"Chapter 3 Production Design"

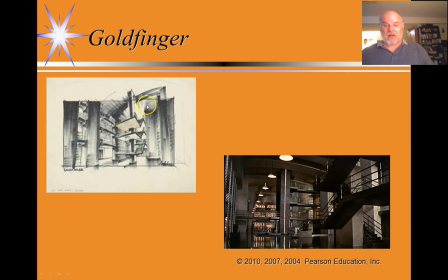(40:54)
The very broad staircases and walkways and terraced levels are again going to be needed to support the weight of the gold. The broader the platform on which you're moving the gold up,
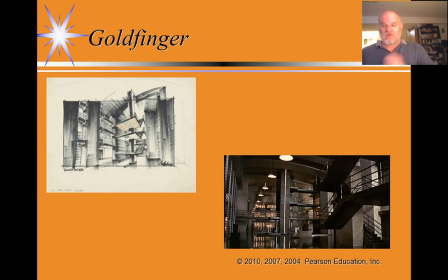(41:12)
the more the weight is evenly distributed, so the more that the structure will be able to absorb the weight of the gold. He also decided that it makes most sense that gold is going to be stored in individual small cells within the building.
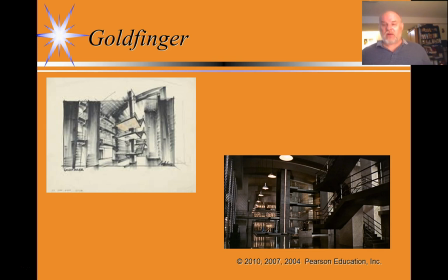(41:30)
So you don't just want one huge pile of gold itself. The gold is going to weigh tons, and you will never be able to move small amounts of gold conveniently. So he designed the place in small cells,
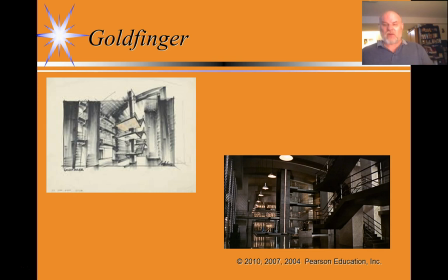(41:45)
each of them holding a relatively small amount of gold bars, something like a bit of a prison environment. You'll notice that it looks like in both his sketch and the actual production still of the film. So again, you'll never guess what happens after Goldfinger is released.
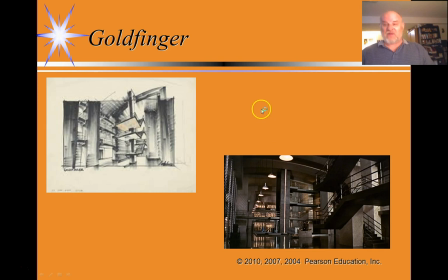(42:03)
The U.S. military again is on the phone with Ken Adam, wondering, how did you get inside of Fort Knox and how did you know what it looks like? Again, he never got inside of Fort Knox. He never saw directly what it looked like, but from his
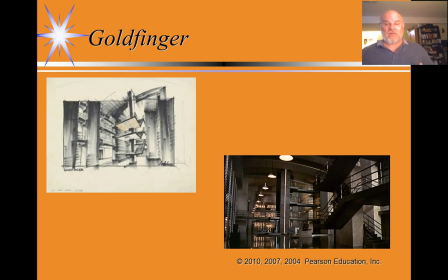(42:22)
expertise as an engineer, his understanding of what the place would have to be like in order to fulfill its function, he actually built this very realistic production design for the film.
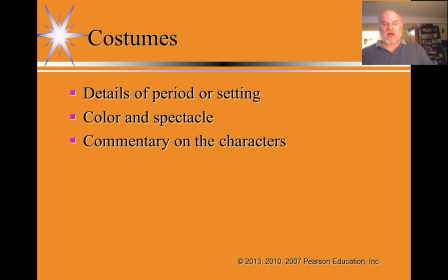(42:36)
All right, let's talk a little bit about costumes. Costumes usually serve a few functions in a film. They're there to give you details of the period or setting in which the film takes place. They're usually there to add color and spectacle.
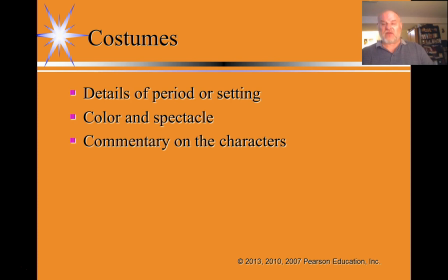(42:55)
Remember, especially in the 1950s and 1960s, when film is competing with television for market share, filmmakers are competing by offering the film up as a spectacular special experience.
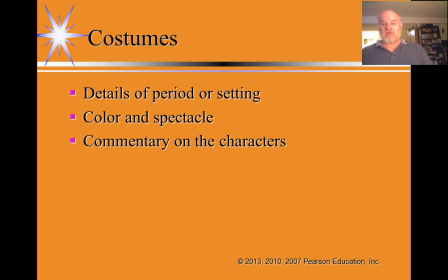(43:11)
We're better than movies. We'll give you something that movies cannot deliver to you. So they want to appear to be spectacular, and costumes are often also used to give you commentaries on the characters themselves.
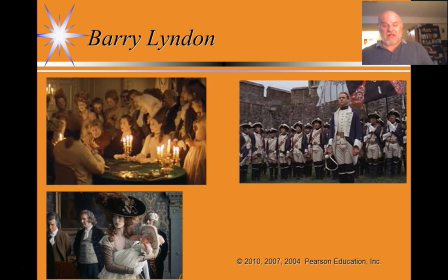(43:26)
So this again is a still from Stanley Kubrick's film Barry Lyndon, and as you'll notice here again, using special lenses, they're actually the same lenses that satellites that are used in satellites in outer space to capture images.
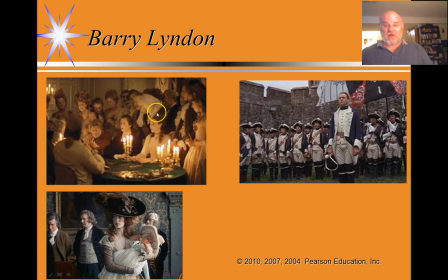(43:45)
Kubrick is able to film indoors in candlelight, as would have actually happened in the 18th century. So, all of the costumes in this used in the film are consistent with what we would be expecting
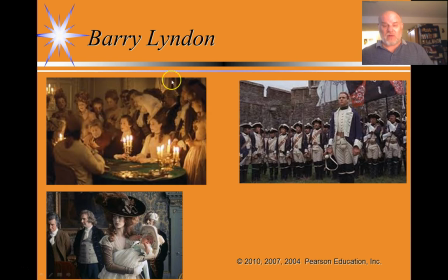(44:02)
upper-class 18th century people to wear in the film. Now, this is very interesting. Barry, at several points in the film,
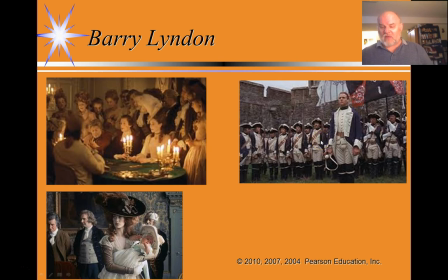(44:14)
is a military officer, and, again, great care is taken for the accuracy of the costumes. And what, with particular regard to 18th century military costumes,
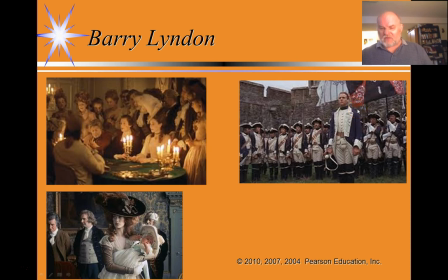(44:31)
rank and which unit that a soldier belonged to was often determined by insignia on the officer's collar and shoulders, and wrist cuffs.
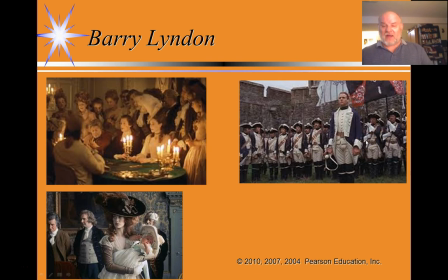(44:46)
And Adams' costume design is accurate right down to all of these points. He actually makes sure he gets the correct insignia.
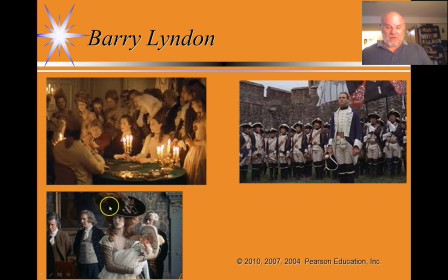(44:56)
Here, in this photograph of Lady Lyndon and her baby, you actually have this very ornate ostrich-plumed hat. She also wears a very ornate ostrich-plumed hat in this still as well. Her baby is in a very elaborate lace gown, also with an elaborate hat.
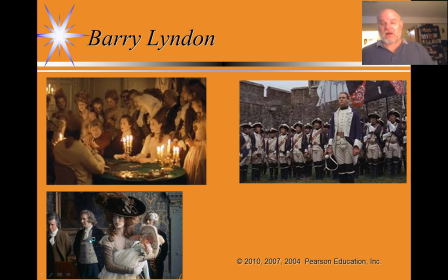(45:14)
So the costumes are here to completely immerse you and give you a sense of realistically what it's like to be in the 18th century.
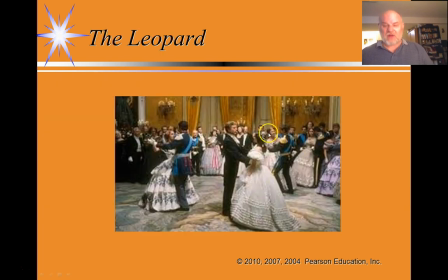(45:26)
Now, sometimes costumes are just there to give you, along with the set, to give you color and spectacle and a rich environment. So this is a scene from an Italian film called The Leopard, made in the early 1970s.
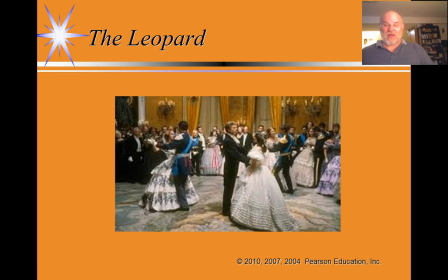(45:44)
Early 1960s. My apologies. I'm off by 10 years. Beautiful film to look at. Actually, sumptuous production design. You have these beautiful gold walls, this grand ballroom with this mosaic tiled floor with beautiful colors.
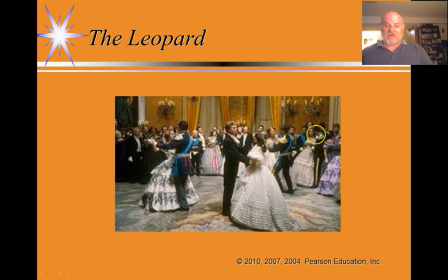(46:00)
People are wearing beautiful uniforms with sashes. The women are all wearing hoop skirts. The scene goes on for a substantial amount of time. You're just looking at the people dancing, but because the scene itself is so pleasing to look at,
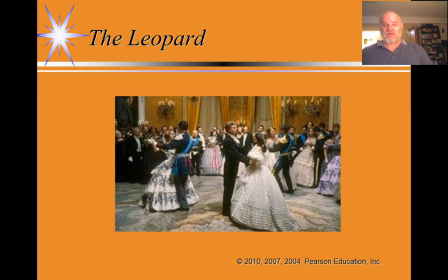(46:18)
it's so beautiful, it never seems to drag or get boring. So sometimes costume just gives us a sense of spectacle.
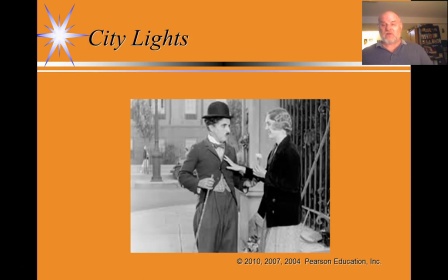(46:27)
Sometimes costume is used to very deliberately signal things about characters to us. So this is a still from Charlie Chaplin's film City Lights. The character he plays is a little tramp. We see, firstly, that his pants are way, way, way too big.
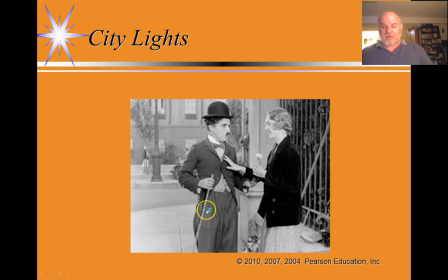(46:43)
They're baggy. And they're actually held up by a rope and have holes in them, although it's a little difficult to see that in his still. The jacket is way, way, way too tight. You'll notice that it's done up by one button, and it's badly splaying at the bottom.
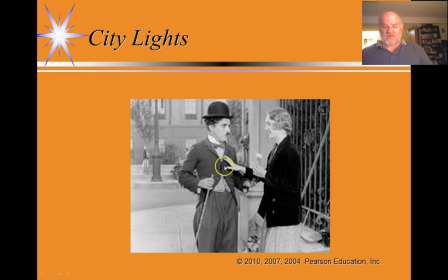(47:02)
It is not well fitted as well, and again the jacket is torn in a couple of places. So this tells us immediately that he's a hobo, a tramp, he's poor. He also has his little cane and his little hat. And here's where costume combines with performance to give you information about this character.
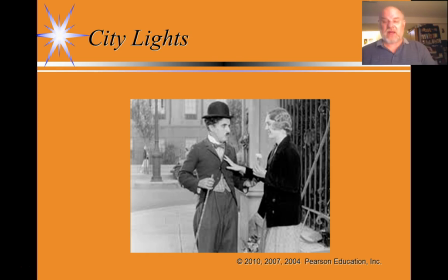(47:22)
Despite the fact that he is a little tramp, and you'll also notice by the way, he has a little bow tie, which he has tied well. What these elements of costume, intertwined with performance, are telling us that he is a little tramp,
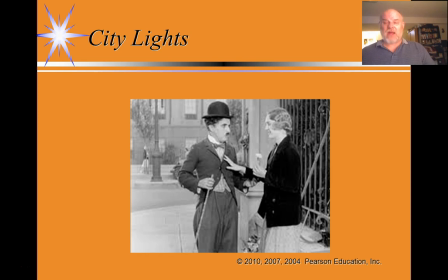(47:41)
he has no money, he's out on the streets, but he has never lost his sense of dignity. Whenever he insists on walking with his cane, his walking stick, he tips his hat to people as he goes by, and he has this very meticulously tied bow tie.
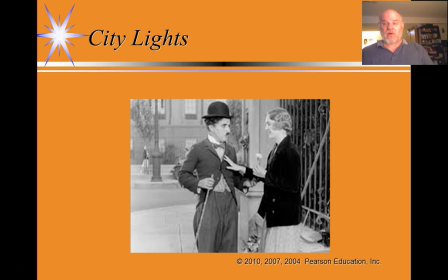(47:58)
And it signals to us, firstly, that, yes, he's very, very poor, and secondly, that he still has a sense of dignity, a sense of worth about himself, despite the fact that he's living in a state of extreme poverty.
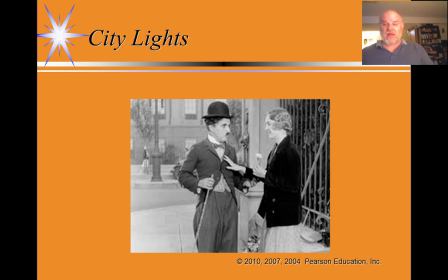(48:14)
So here's an example in which costume tells us things we need to know about the characters.
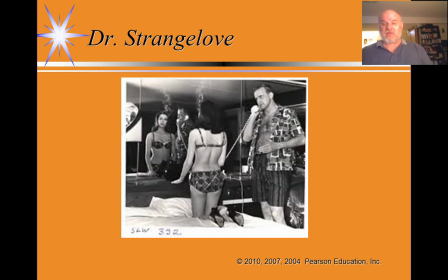(48:21)
This is an early scene from the scene you're going to see in conjunction with, or as I should say, as an exemplar of great production design, Dr. Strangelove. So the location is clearly a motel room, and we see these two characters, and we can look at how they're costumed.
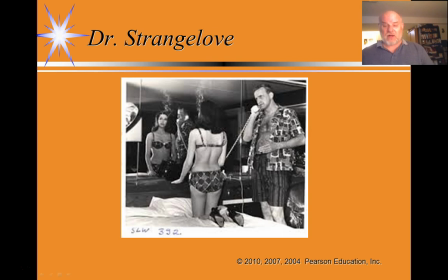(48:40)
So we see a young woman in her early 20s. She is in a bikini in a motel room. We see a much older man. He's probably in his 40s or 50s. He is in a bathing suit with a loud Hawaiian shirt, wide open.
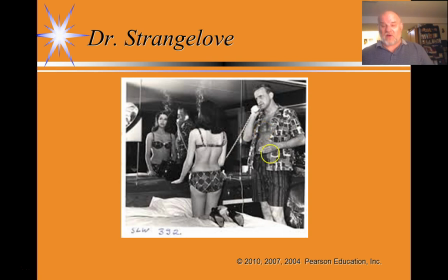(48:55)
His gut is sticking out over his bathing suit and out of his shirt.